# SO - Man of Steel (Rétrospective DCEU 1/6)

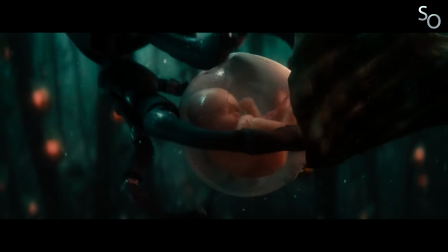Contrairement aux habitants de Krypton qui se voient tous attribuer une fonction au sein de leur société avant même leur naissance, Clark dispose du libre arbitre.
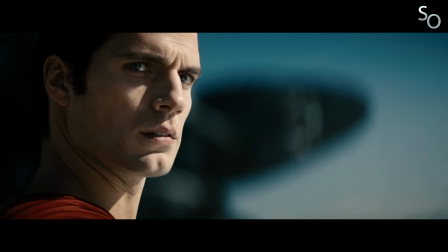Il a le luxe de décider ce qu'il veut faire de sa vie, et donc de ses pouvoirs. Zod, quant à lui, représente l'extrême opposé de ce concept.
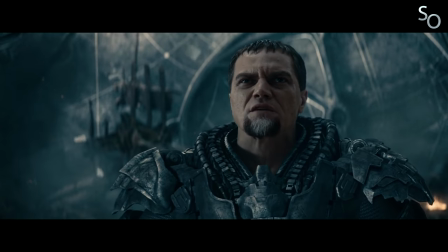Il ne vit que pour accomplir sa fonction, et s'avère donc incapable de comprendre la notion même de libre arbitre.
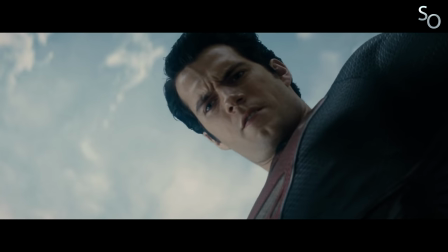Le centre de leur opposition, ce n'est donc pas simplement sauver ou détruire l'humanité. Il s'agit d'un combat profondément idéologique, deux visions de la vie qui s'entrechoquent, l'acquis contre l'inné.
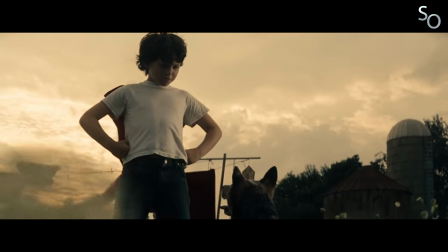Sommes-nous le fruit de notre éducation, ou venons-nous au monde avec des prédispositions ?
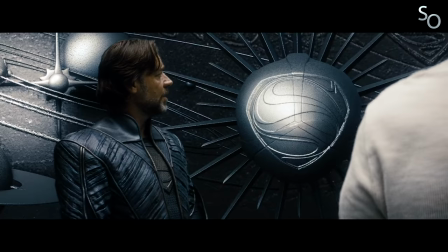C'est un combat qui fait rage au sein même de Clark pendant toute la durée du film, tiraillé entre ses origines kryptonianes et son éducation tariane.
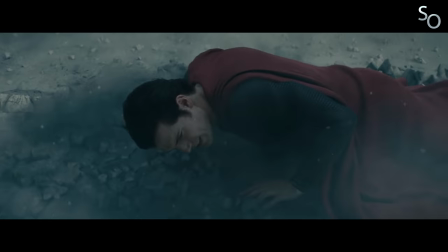Et la façon dont ce combat interne finit par être extériorisé et personnifié par Zod est selon moi une excellente façon de mettre le personnage à l'épreuve, et de boucler son arc narratif.
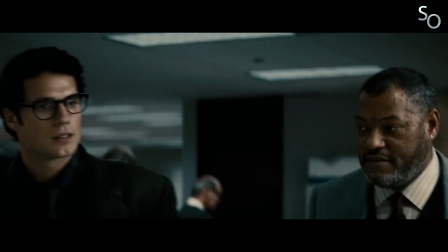Arc narratif qui prend tout son sens avec la dernière réplique du film, extrêmement bien pensée de par le double sens qu'elle implique, et synthétisant parfaitement le parcours effectué par le personnage au sein du film.
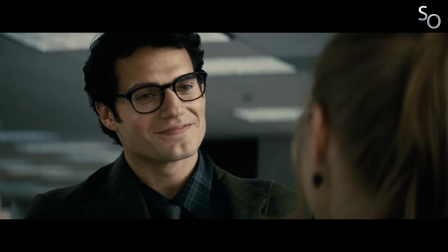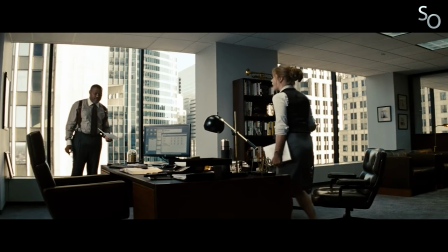Mais malheureusement, Man of Steel n'a pas que des qualités. Le film souffre en effet de quelques lourdeurs, à commencer par des problèmes de script.
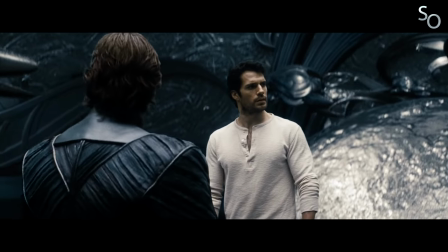Il y a selon moi un certain manque de naturel dans l'écriture, qui fait que telle scène ou tel personnage ou telle réplique donne l'impression de n'être la queue pour accomplir telle ou telle fonction au sein de l'intrigue.
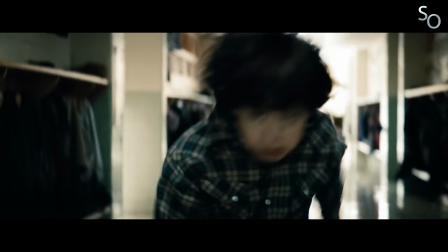Et en soi c'est le cas, évidemment, mais c'est pas censé sauter aux yeux. C'est un peu bizarre, mais pour résumer, je dirais que je trouve la structure globale de l'histoire trop apparente, et surtout en ce qui concerne l'exposition.
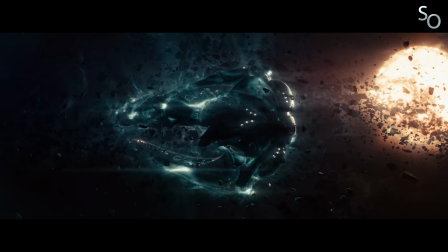Certaines scènes crient tellement exposition, justement, que je ne ressens pas d'émotions particulières face à elles, J'ingère juste les informations qu'elles me fournissent, comme la scène où Jorel raconte à Clark ses origines par exemple.
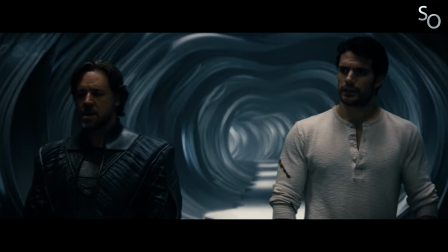Y'a un petit côté emballé ses pesées en fait, en mode allez allez on se débarrasse de tout ça pour passer aux choses sérieuses, et c'est un peu dommage.
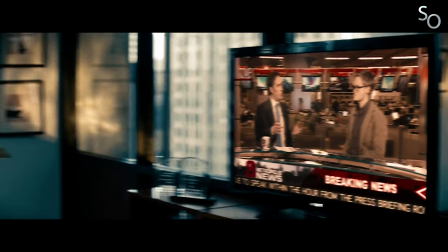Mais peut-être aussi que c'est une question de rythme. Man of Steel a énormément de choses à raconter.
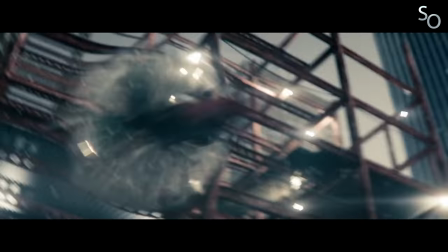Le prologue sur Krypton, l'enfance de Clark, l'initiation de Superman, le combat contre Zod, et 2h20 c'était peut-être un peu limite pour tout placer sans donner l'impression de nous noyer d'informations.
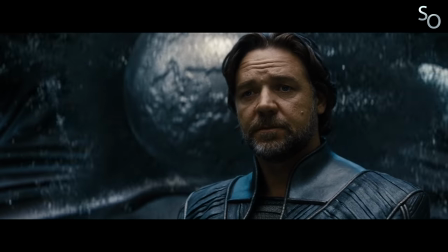Car c'est bien ce qui arrive pendant la rencontre avec Jorel. Le caractère purement informatif de ce moment prend le pas sur son côté émotionnel, parce qu'il y a trop de choses à raconter, et que ça va beaucoup trop vite. Bon heureusement, ça enchaîne direct avec la séquence du vol, donc ça rattrape le coup. Mais je trouve que la partie qui précède manque un peu de substance.
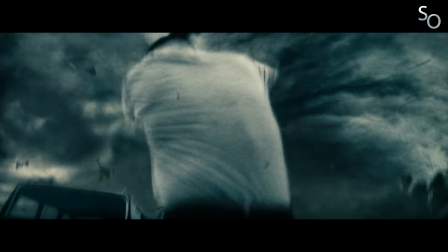Même chose concernant la mort de Jonathan Kent. Ce moment qui se veut tragique s'avère au final plus ridicule qu'autre chose malheureusement.
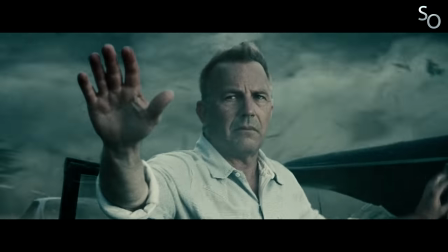Le père refuse que le fils utilise ses pouvoirs devant des témoins, et choisit donc de se sacrifier.
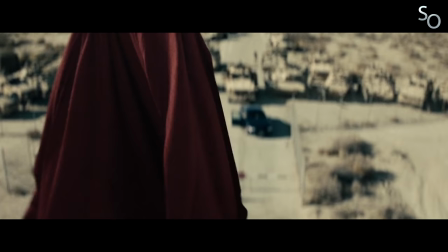Ce sacrifice, c'est un moment pivot dans le développement du personnage, car il rend le moment de sa révélation face à l'humanité encore plus crucial.
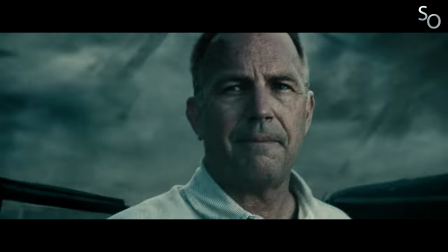On comprend alors les doutes qu'il assaille. Doit-il faire maintenant ce qu'il n'a pas fait pour sauver son père à l'époque ? Sauf que du coup, pour en revenir à la séquence même du sacrifice, bah pour moi ça fonctionne pas.
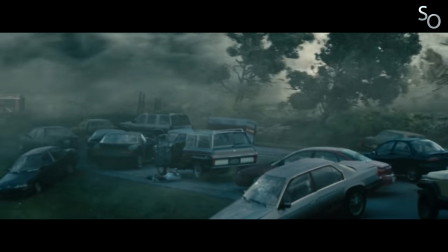Trop spectaculaire, trop mélodramatique, trop... trop irréel en fait. Et c'est dommage pour un film dont l'approche se voulait justement réaliste.
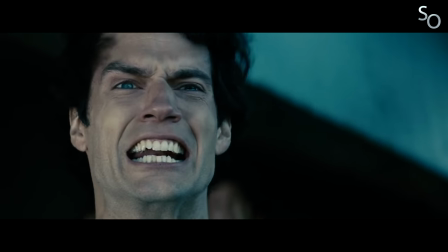La mort du personnage n'a du coup aucun impact émotionnel selon moi. Ou alors c'est juste que j'ai pas de coeur. Ce qui est possible aussi.
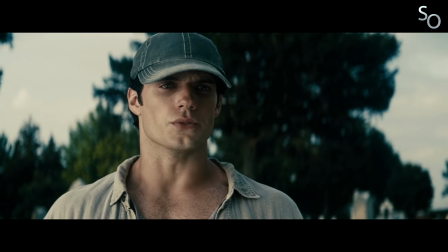Ce qui fait que tout ce que je retiens de cette scène, c'est sa fonction au sein de l'intrigue, et pas les émotions qu'elle était censée me procurer.
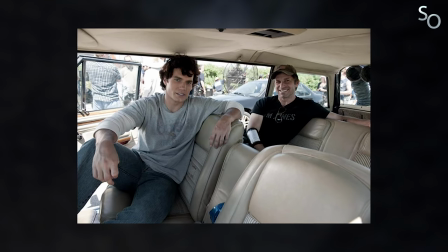Bref, malgré la bonne volonté de Zack Snyder et son équipe, tout ne fait malheureusement pas mouche dans cette histoire. Autre défaut, et attention ça va être paradoxal, la musique.
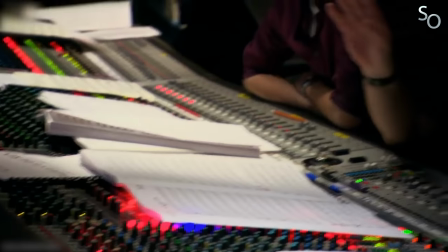Alors, j'adore la musique de Man of Steel. Hans Zimmer a fait un boulot formidable pour redéfinir Superman musicalement.
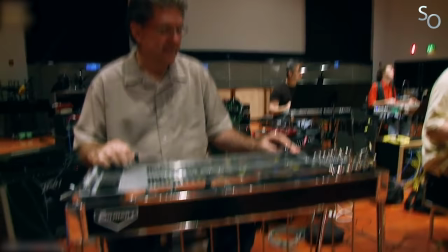Vidèle à son habitude, la musique est épique à souhait, parfois expérimentale, bref, c'est du lourd de chez lourd, sauf qu'elle a tendance à être extrêmement répétitive.
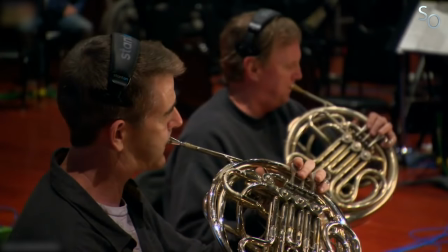On entend très souvent les mêmes motifs revenir au sein du film, et c'est d'autant plus dommage que les compositions sont vraiment réussies et participent beaucoup à l'iconisation de certaines séquences. Mais à force de les entendre encore et encore, elles finissent par perdre en puissance, et leur impact est amoindri. Donc je critique pas la musique en elle-même, mais plutôt la façon dont elle est placée au sein du film.
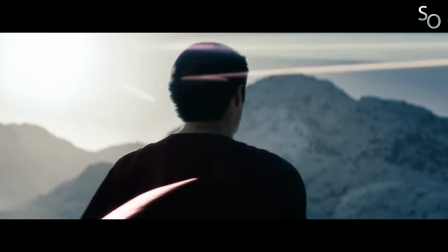Tout comme son personnage principal, Man of Steel veut tracer sa propre voie.
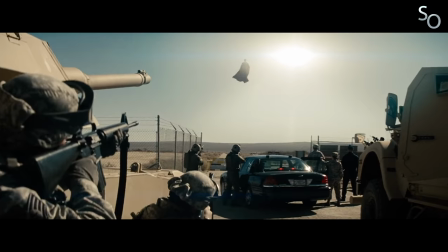Et s'il fait quelques erreurs en cours de route, ça reste un objet cinématographique riche, extrêmement ambitieux et esthétiquement irréprochable.
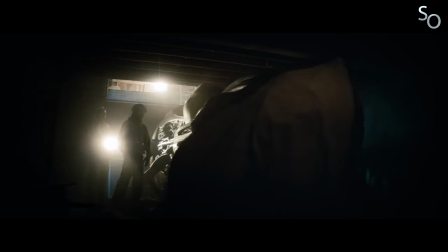Sans doute trop avant-gardiste au moment de sa sortie, il n'a pas reçu les louanges qu'il méritait et il serait grand temps de le réhabiliter.
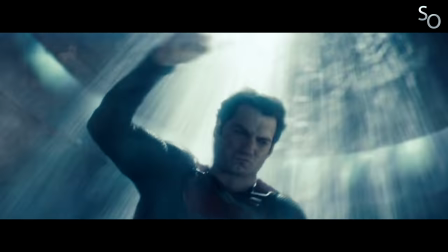Car le challenge était franchement pas évident à relever et Snyder a fait un boulot remarquable, dépeignant un Superman bien plus complexe qu'à l'accoutumée.
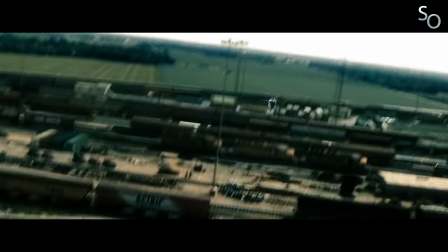Le personnage n'a jamais paru aussi humain et paradoxalement, il n'a jamais paru aussi puissant. Car Snyder et Goyor ne l'ont pas traité comme un super-héros, mais comme un dieu parmi les hommes. Les deux hommes ont d'ailleurs avoué que leur principale référence, en dehors des comics, n'était être que l'Ancien et le Nouveau Testament.
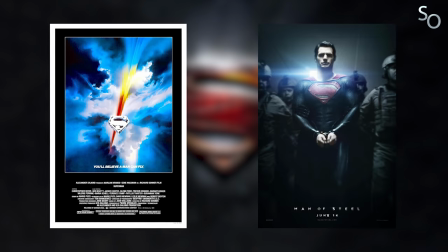35 ans après un Superman finit Richard Donner plutôt naïf dans son approche, Man of Steel nous a donc offert une vision de Superman bien différente et plus en accord avec son époque.
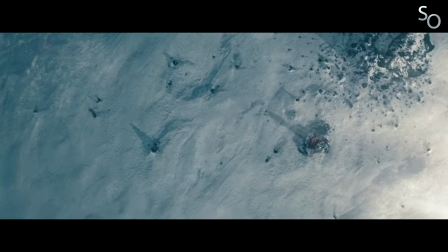Alors certes c'est plus sombre, le 11 septembre est passé par là, mais si on doit retenir quelque chose de Man of Steel selon moi, c'est qu'il ne faut jamais perdre espoir et que même dans les pires situations, il y a toujours une lumière au bout du tunnel. Et je parle pas de la mort hein, ce serait glauque. Ça gâcherait le discours optimiste que j'étais en train de... prononcer.